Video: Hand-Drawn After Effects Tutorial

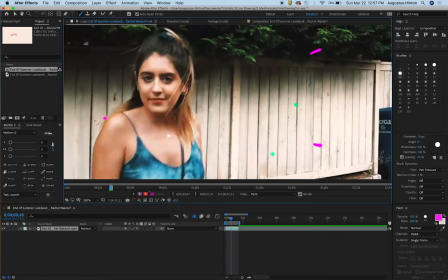So we'll just start with a little dot,
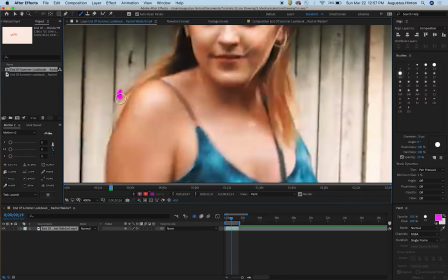next frame, and then maybe something like that where it starts to come out from behind.
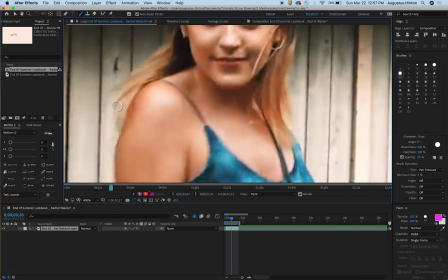Next frame, still letting you know that it's coming from behind, but coming out a bit further. Next,
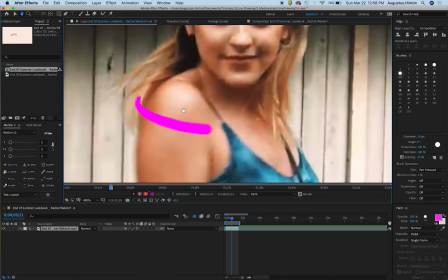still letting you know it's from behind because that's still only like 4 frames of that info.
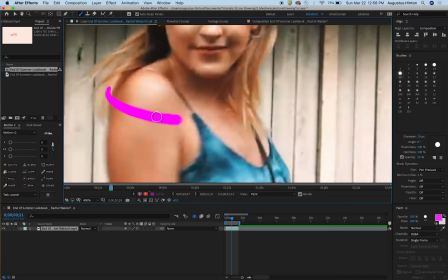And then an arc to go around her, making it a bit bigger as you sort of come towards the camera, so just pushing down the pen a bit more.
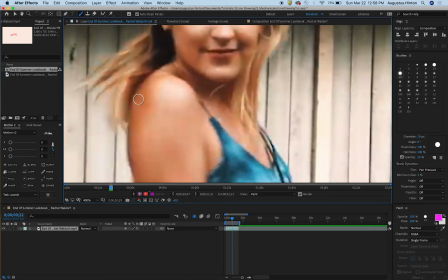Next, we're just kind of, that looks pretty good. Keep it on. Next, further out.
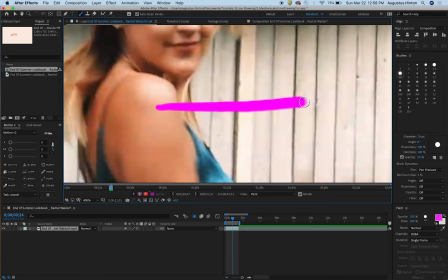Let's do one more. That feels a bit not good.
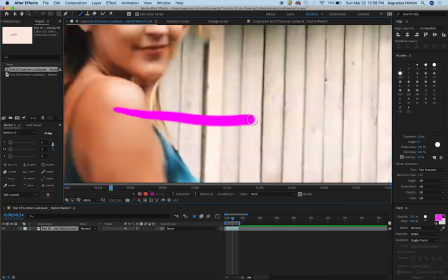The curve is something that you'll want to try to get the same each time, even though that for sure wasn't.
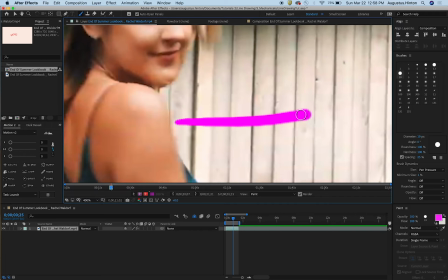But that just is what makes it look very jumpy when it's not matched perfectly.
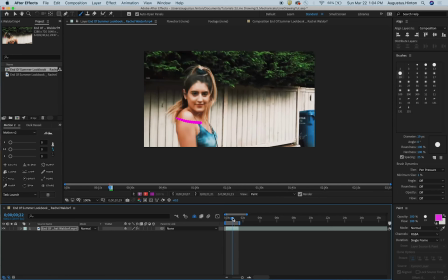And see how the shoulder motion is going. Nice. I'm actually going to back up to get a more macro view of this. Nice. Okay. I think that looks nice. It seems like you can tell that it's interacting with her shoulder or interacting with the space. Now we're just going to continue to build out the sort of spiral,
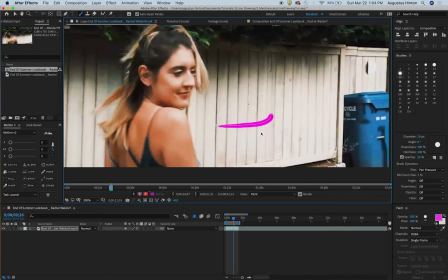just kind of like lose its momentum and kind of like putter off, because I think that'll provide some nice follow through,
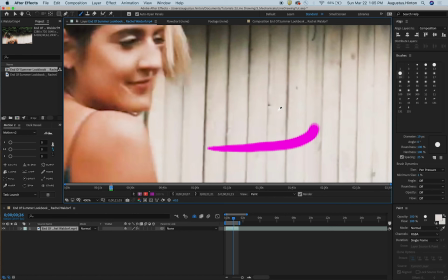and it's not, I don't think,
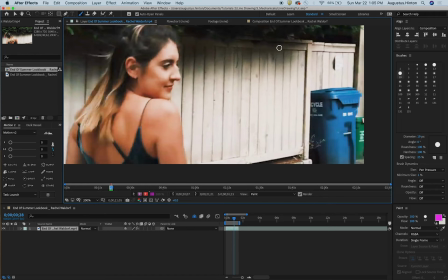super difficult to do in terms of sort of complex lines that you can draw. So let's continue. We're going to continue to build this shape into a spiral.
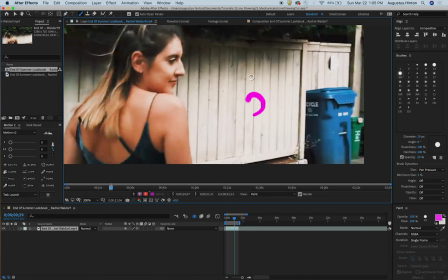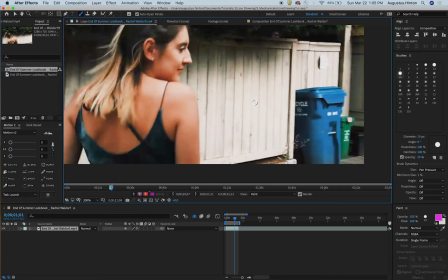And also remember that we need to push it out to the right.
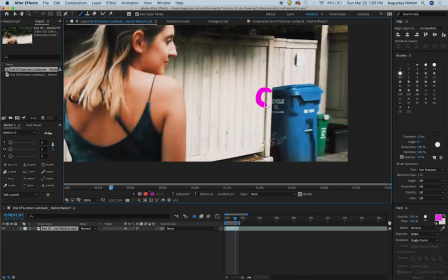So the shape itself is transforming and its position is transforming as well.
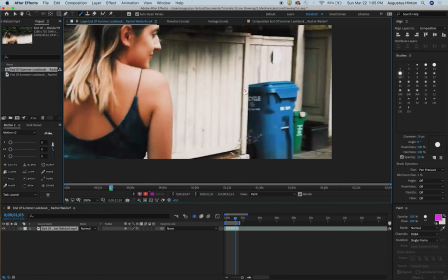And that can be difficult to keep track of, but
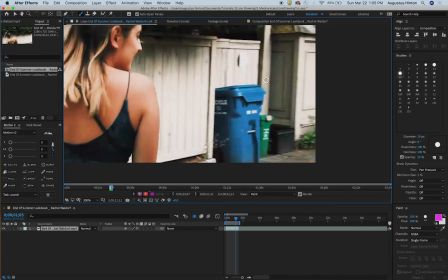I have found that the faster you do it, I'm not cruising through this because I'm confident.
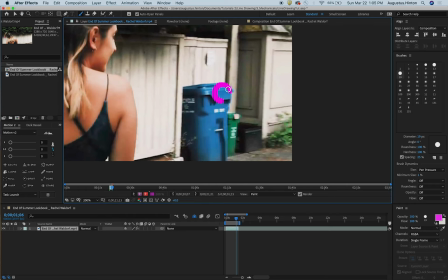I'm trying to go quickly because that's less time that I can forget
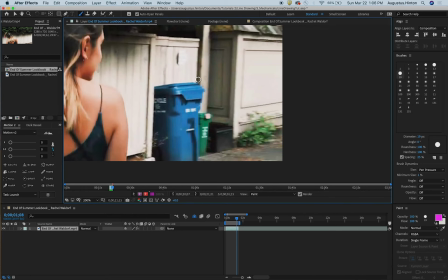what I've already done or where this sort of should be. So if I just kind of consistently move it, my brain will remember more easily. And now that we're getting near the end of this, I already gotten now that I've looked away.
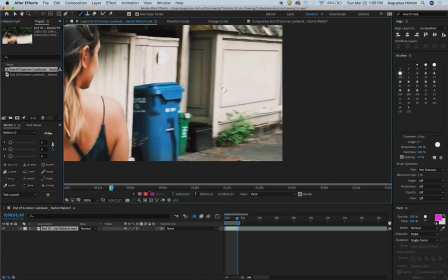Okay. Let's now continue to do what we're doing, but just make it a little bit smaller each time, so it kind of disappears down.
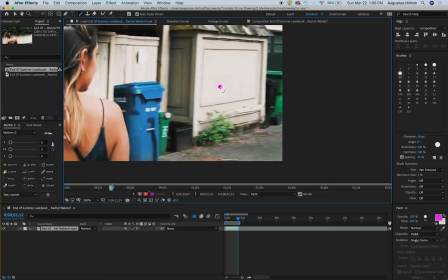So let's go a little smaller till it's kind of just nothing.
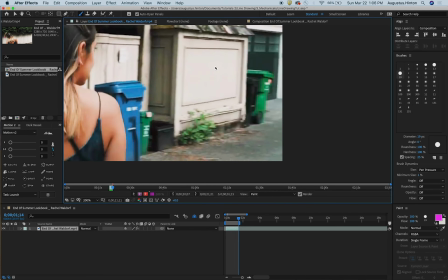And we can do a lot of these frames, A, because they're easy, and B, if you think of easy easing,
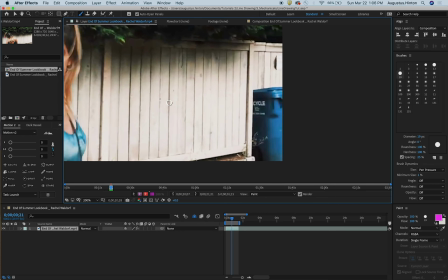you know, whatever you are animating,
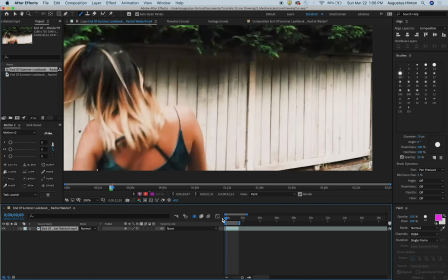this is important because it, you know, you have all those frames squished at the end as a nice reminder of where this thing already was,
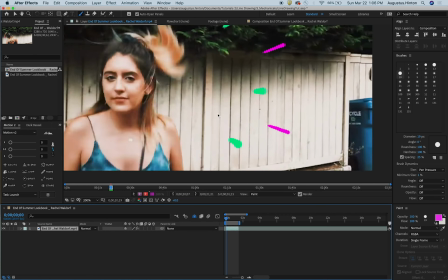and it provides a bit more organic looking motion too. Nice, okay.
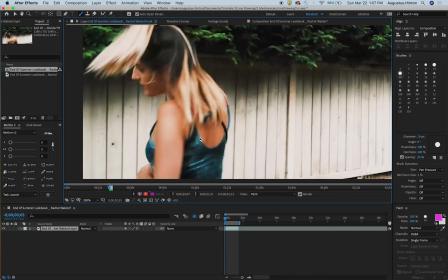I feel like I don't mind that at all. The timing's a little weird because it kind of speeds up in the middle there, but we'll just call that wind, you know?
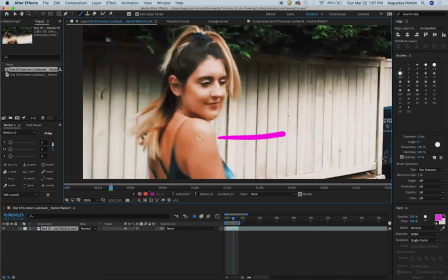And now,
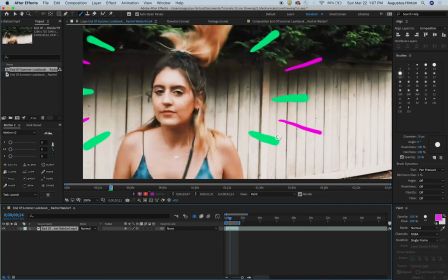because we are freaking professionals, we're gonna add some little friends for this guy in this green color.
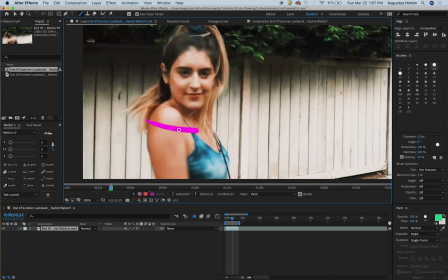On my brush tool, I can hold Alt or Option, grab that color,
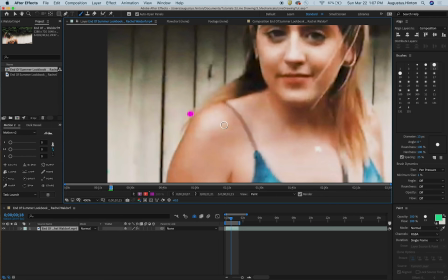and let's do a little bit smaller of a brush. I think this was 19, let's do 13, which is the default, but whatever.
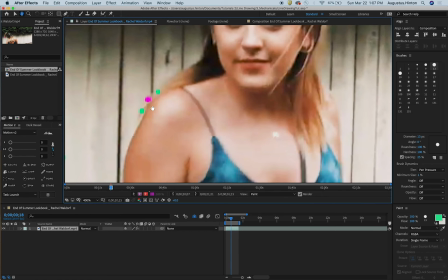Let's see.
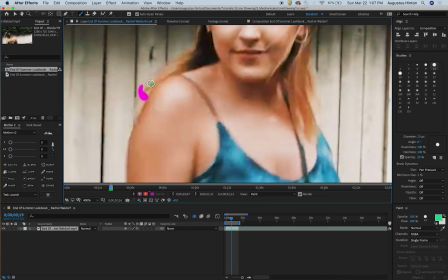We can have this kind of start at the same time, so let's do two little friends there.
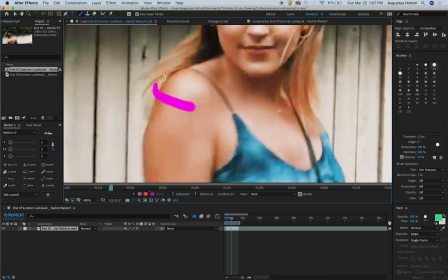Next frame, I'll just focus on the top one for now.
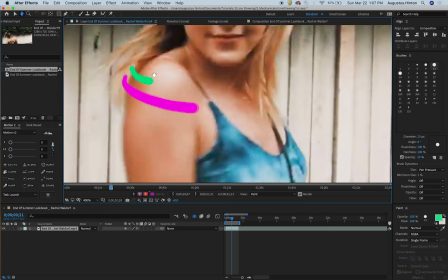I'm gonna try to have this take just a bit longer to leave her shoulder,
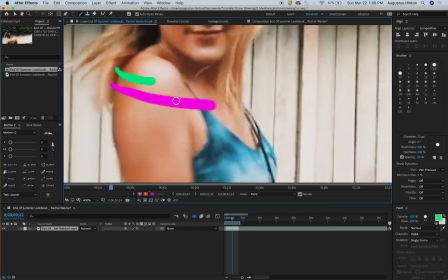because I think the motion happens a little quick for the pink one,
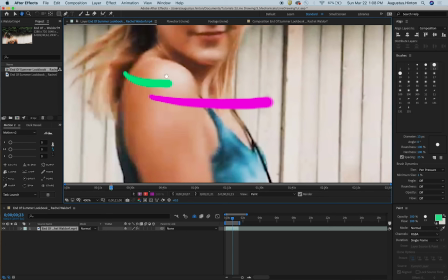and so this is a good opportunity to sort of correct what we've done.
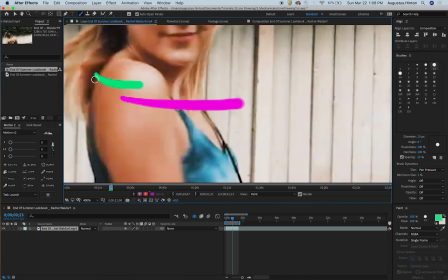So instead of redoing this, just kind of, if we have this green one take a bit longer,
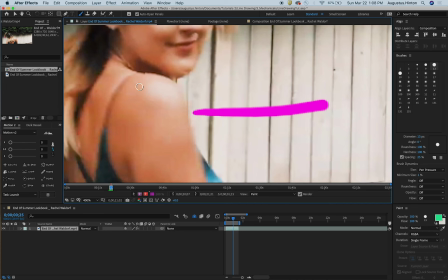this now provides sort of that follow-through information, because we can see where this has come from,
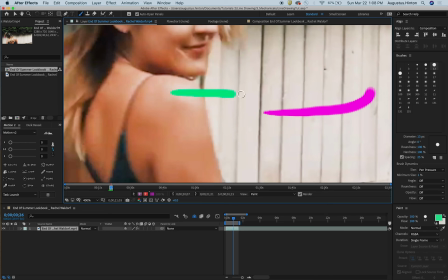so it helps the viewer remember the path that we were on even more easily.
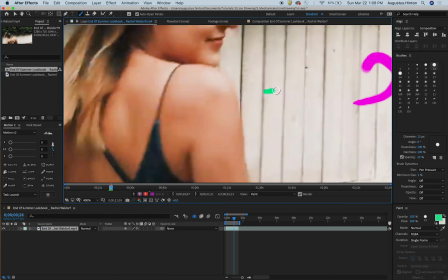And we'll just have him, let's see, go like this.
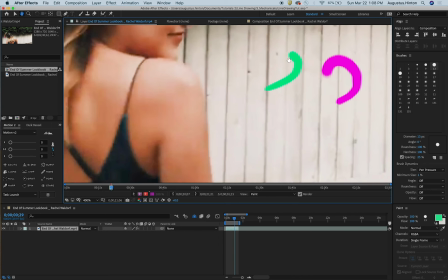He's also gonna do that.
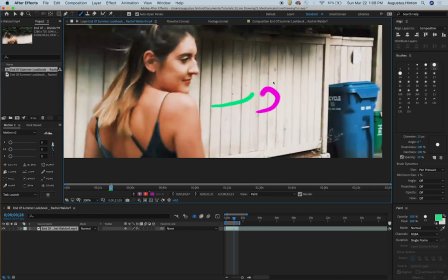I need to back up because this close-up view is not gonna help my sort of overall position that I need to keep track of.
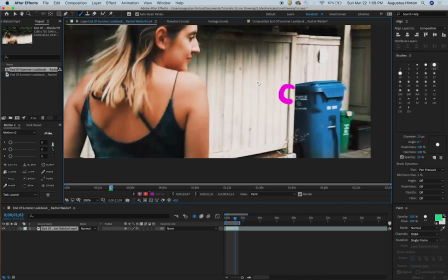And so now that we have this, it is a little bit easier just to get the position portion of this right.
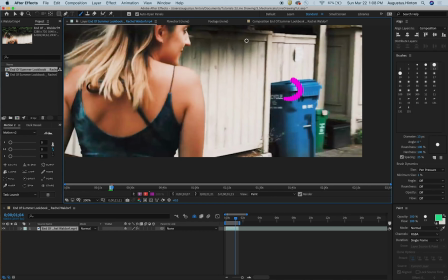So we're going to continue to have this spiral on,
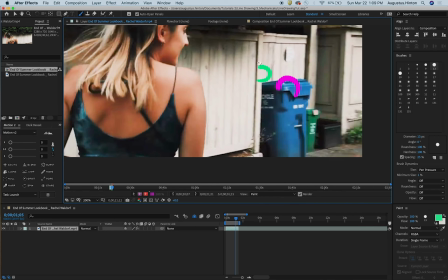and also sort of continue on its spirally path, if that makes sense.
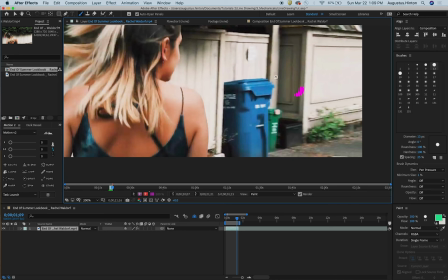And I can see this one's getting shorter. That reminds me that I need to make this guy a little bit smaller for these last few frames here.
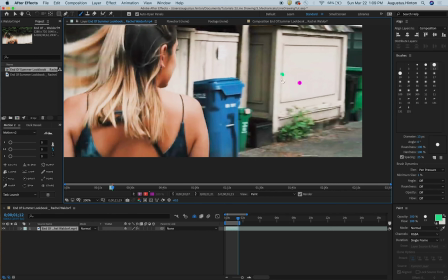Easy peasy. Sure hope that looks good.
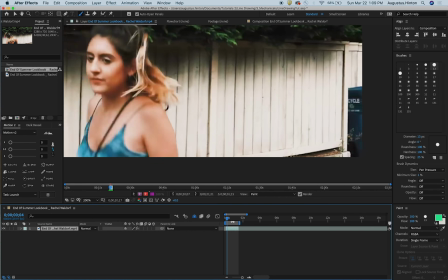Nice, okay. I don't mind that one bit.
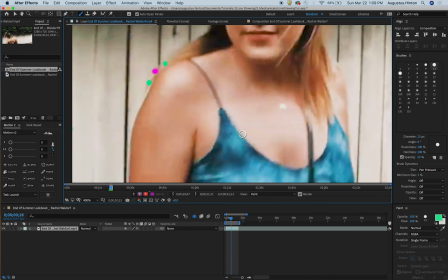It's fun, it's energetic, and all we have to do to finish this shot out is
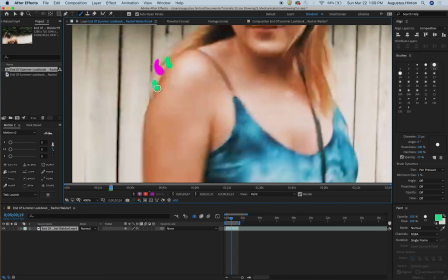this dude. So we'll have him, this will be the easiest of them because we already have the pink dude.
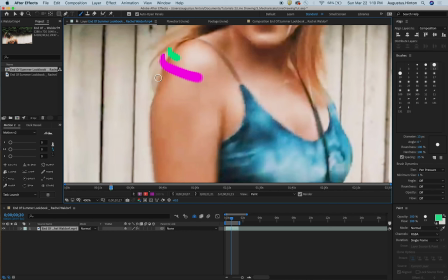We've got this other green one now too, to sort of guide us where we should be in relation to the this main one.
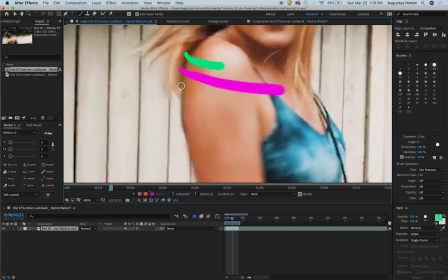Not that it has to be symmetrical, but I think I would like for it to be kind of close at least.
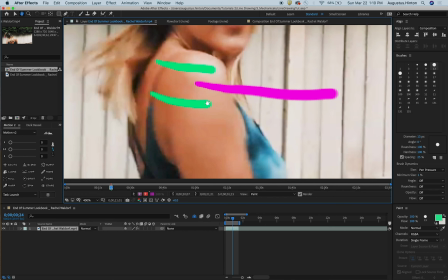There we go. Cruising through it. Again, because the muscle memory just makes it easier.
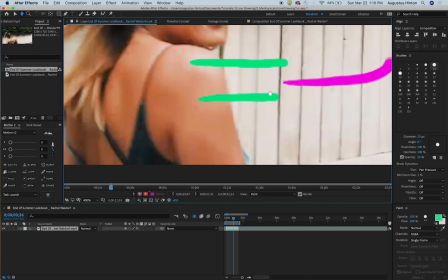Here we go. Gonna back up just a little.
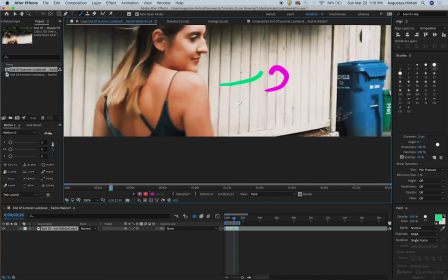And then for fun variation, we're gonna have this guy spiral the other way.
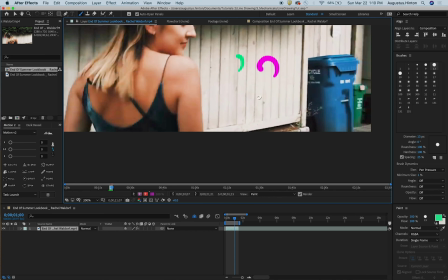Just like that. Continue in his path.
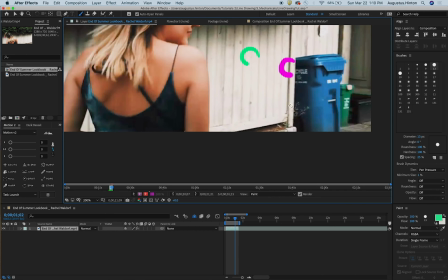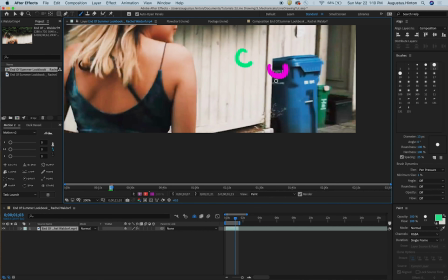We're gonna do our best, which is good enough, to make this spiral.
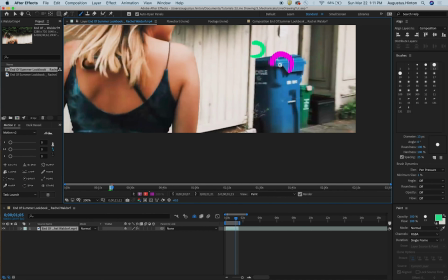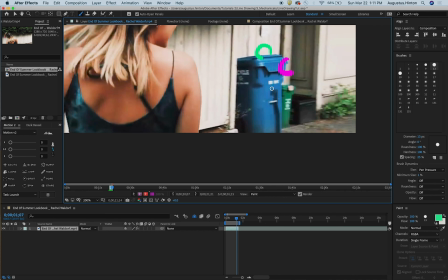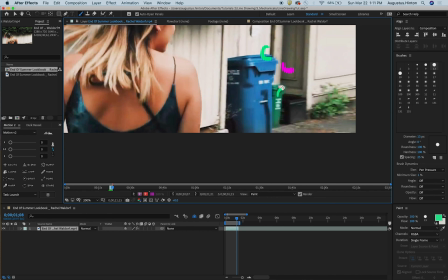Okay, let's start reducing size a little. Here we go.
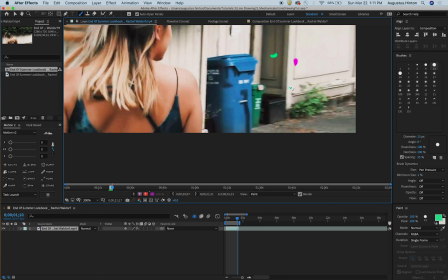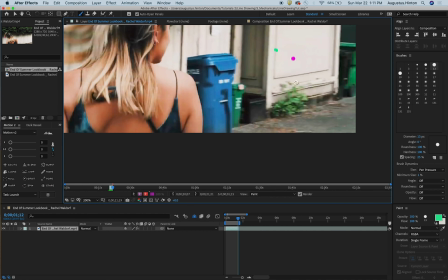Getting to the end. How exciting.
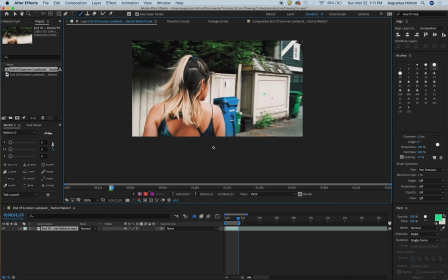Okay. I feel confident enough that's going to look pretty good.
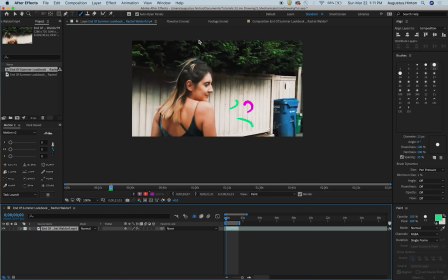Nice. We've added to the motion that she's already creating.
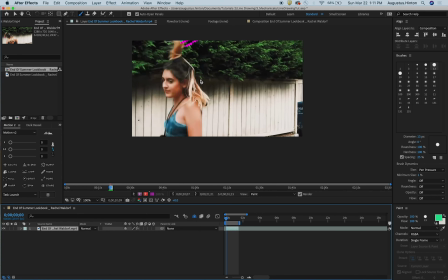We've sort of emphasized this little moment of eye contact, which is always nice in videos, and this little shoulder motion too. Oof. I will say that that last little bit looks a little insane, this last dude.
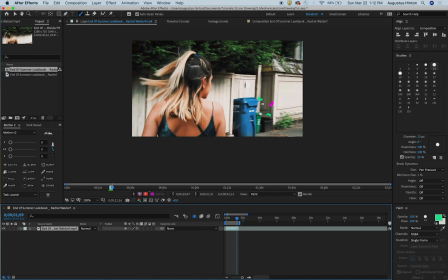So maybe be a bit more conservative with how quickly your spirals spin if you want to do this animation as well.